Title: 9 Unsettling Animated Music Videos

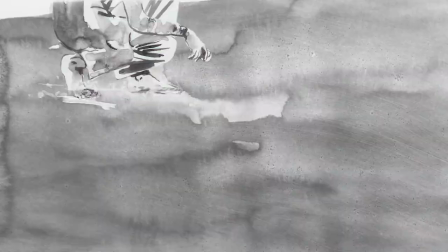And finally, I had to face myself, my fears, my fails, found liberation, found my freedom,
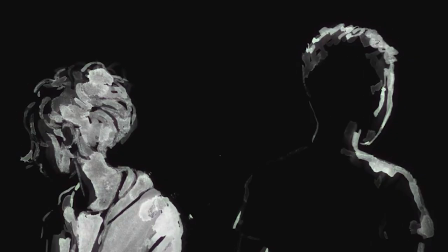where it begins is without you, which to me communicates that she was committed to this relationship and held on to it too,
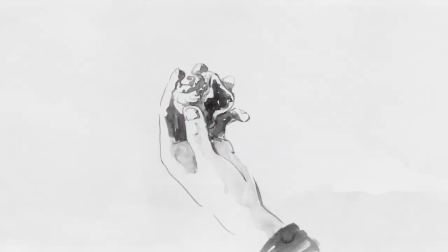but when stuck in such an intense situation,
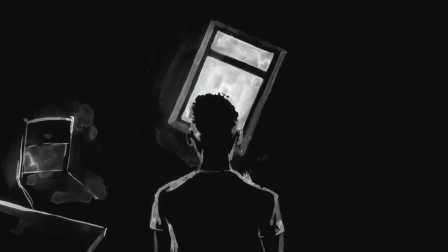it's hard to see the real flaws that is preventing it from being what you need, which is completely different for every person.
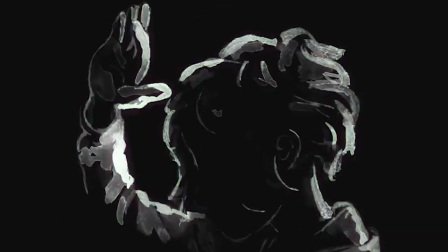This leads to resentment.
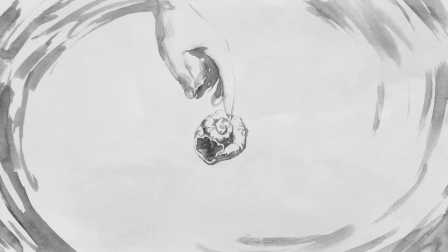Once out of this toxic relationship, she sees areas where she made mistakes, where she learn how much he truly valued her.
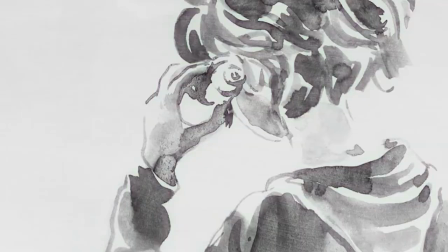The grass was not greener without him, but at least she learned what she needed from him,
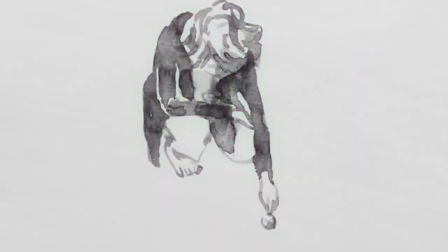but expresses regret that it's too late to fix what had already been broken and damaged.
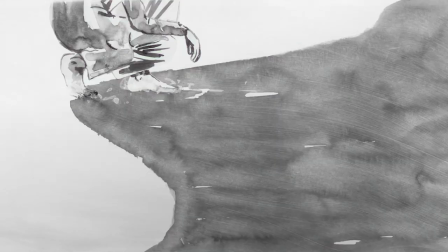As she sings her part, the he won't hold you from the chorus plays in the background, but significantly faded and quiet as she speaks her truth.
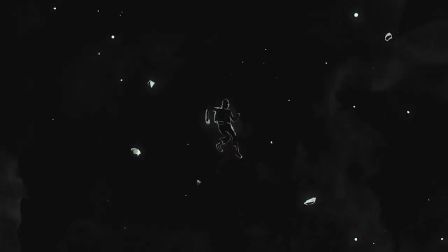It should also be noted that unlike the man who's falling into darkness,
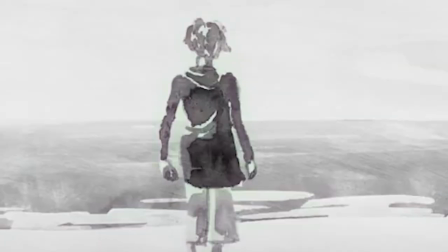the female is entirely standing there in the light, which contrasts the emptiness that the man now feels.
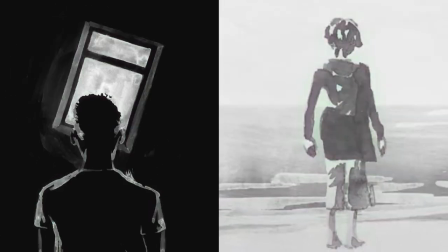He is lost, but she has gained some perspective. The song ends with the cityscape again, but this time it's lit up,
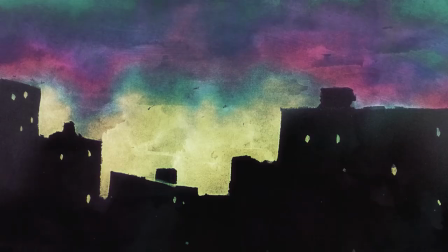and in the first time of the song, actually portrayed with colors, in this trippy watercolor style. The man's looking out the window, however, he only can see the black and white of the world around him, ending with the simple line, I won't be alright,
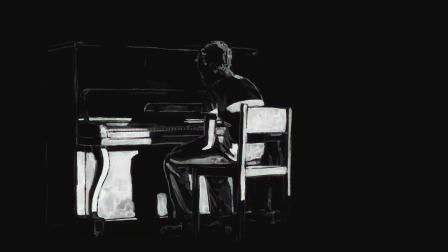showing that he's still bleeding and it may take time to heal this wound.
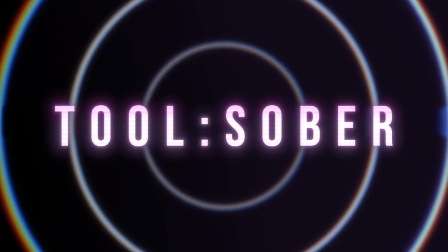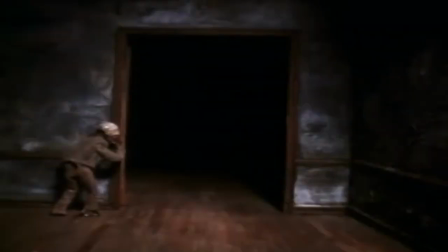When will claymation ever not be dark and disturbing? Sober is the first music video by the band Tool to be animated in stop motion,
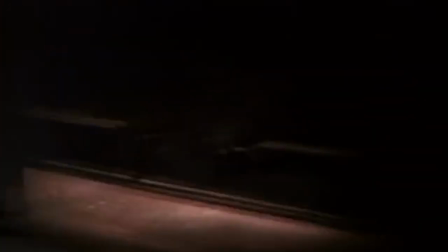only showing flashes of the band members and focusing instead on the live action clay figure.
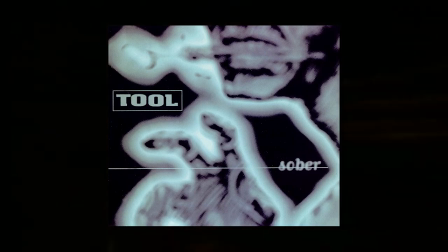The song was recorded for their 1992 album, Tales from the Dark Side, with the music video being released a year later,
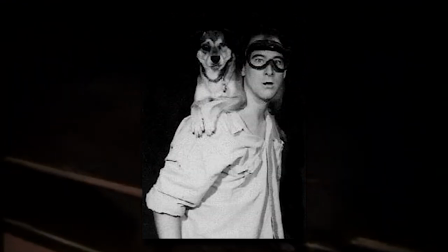directed by stop-motion animator Fred Stewart and featuring models designed by the band's own guitarist,
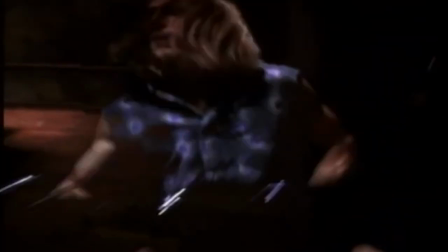Adam Jones. Jones would go on to share the band's inspiration for the song,
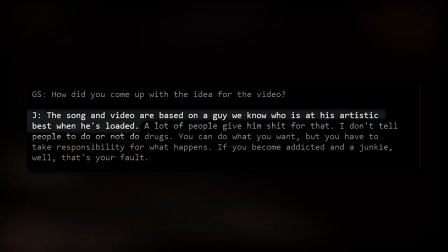stating in an interview that the song and video are based on a guy we know is at his artistic best when he's loaded or under the influence,
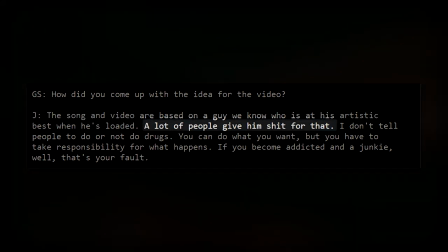also admitting that people give him a lot of shit for it.
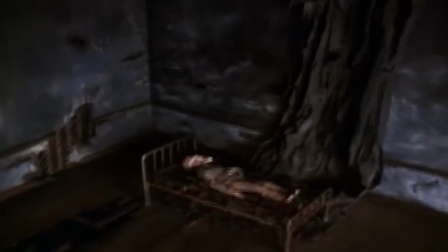This ties into the first line of the chorus which asks, why can't we not be sober?
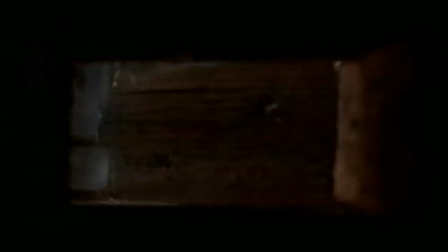Confusing double negative aside, this is a rhetorical question that gives credence to the artist Jones described in his interview
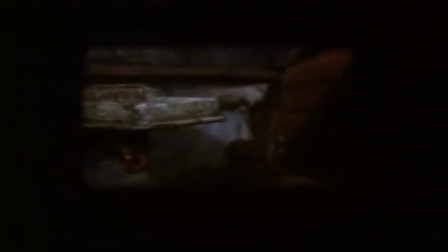by implying that people have the right to choose to live their lives intoxicated if it suits them.
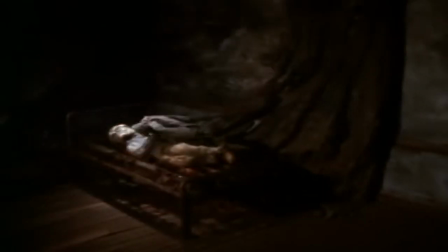The repeating line at the end, I want what I want, reinforces this choice,
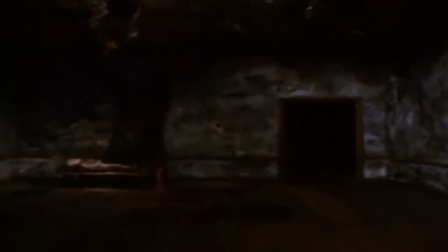insisting that people cannot choose what they desire, or at least that it isn't the fault of the user becoming addicted.
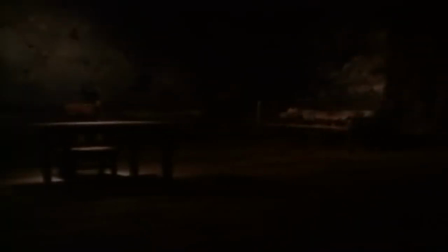Whether you agree with this message or not, the music video is rife with imagery that is up to multiple interpretations.
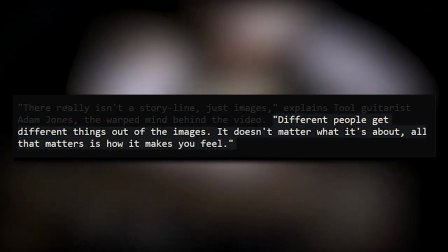Adam Jones even stated that different people get different things out of the images. It doesn't matter what it's about.
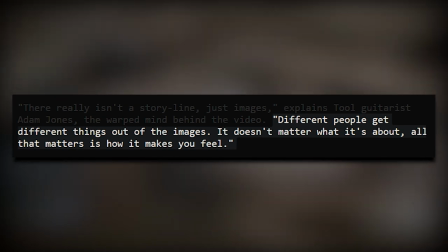All that matters is how it makes you feel.
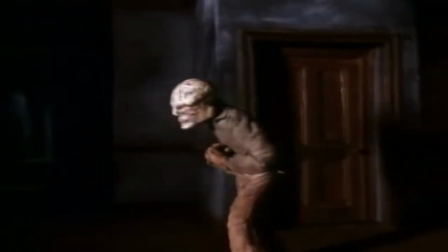The subject of the video, for instance, might have his wrinkled and disheveled appearance due to the harmful effects of the drugs he's taken.
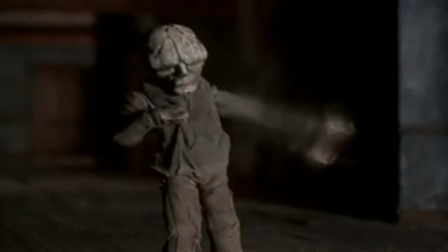Or his appearance might be a reflection of the jaded or depressed emotions which turn him to those drugs.
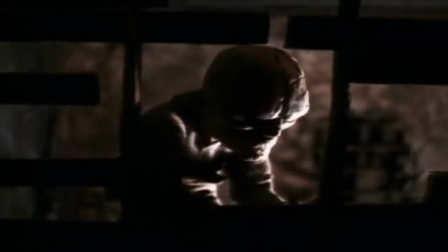Nevertheless, when the subject happens upon a sealed box in the nook of the dingy home he lives in,
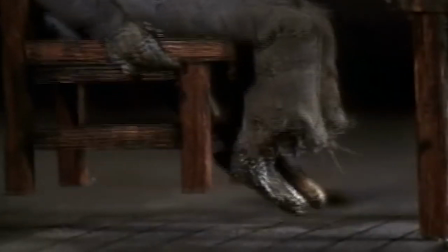the contents seem to literally and figuratively elevate him, while also causing him to exhibit jitters and shakes,
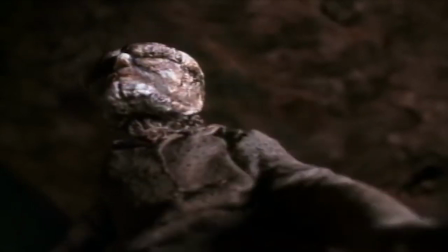much like the side effects of harmful drugs. There are more disturbing revelations as the video continues,
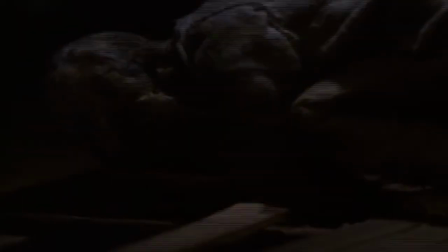such as the dangerous holes these boxes are located in, or the seemingly disfigured man being kept inside the closet.
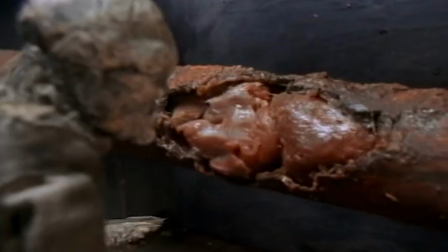There's even a pipe inside the house, which seems to be inexplicably filled with meat.
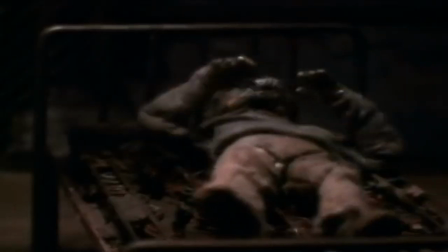All of this raises the question as to whether the clay man lives in such fear and danger because of the drugs that elevate him and melt his face,
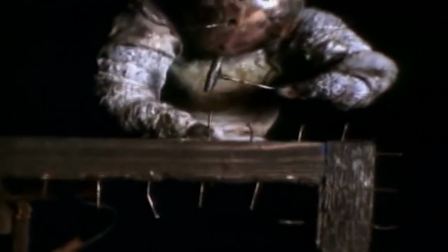or if the drugs are a coping tool which allows a brief respite from the living nightmare.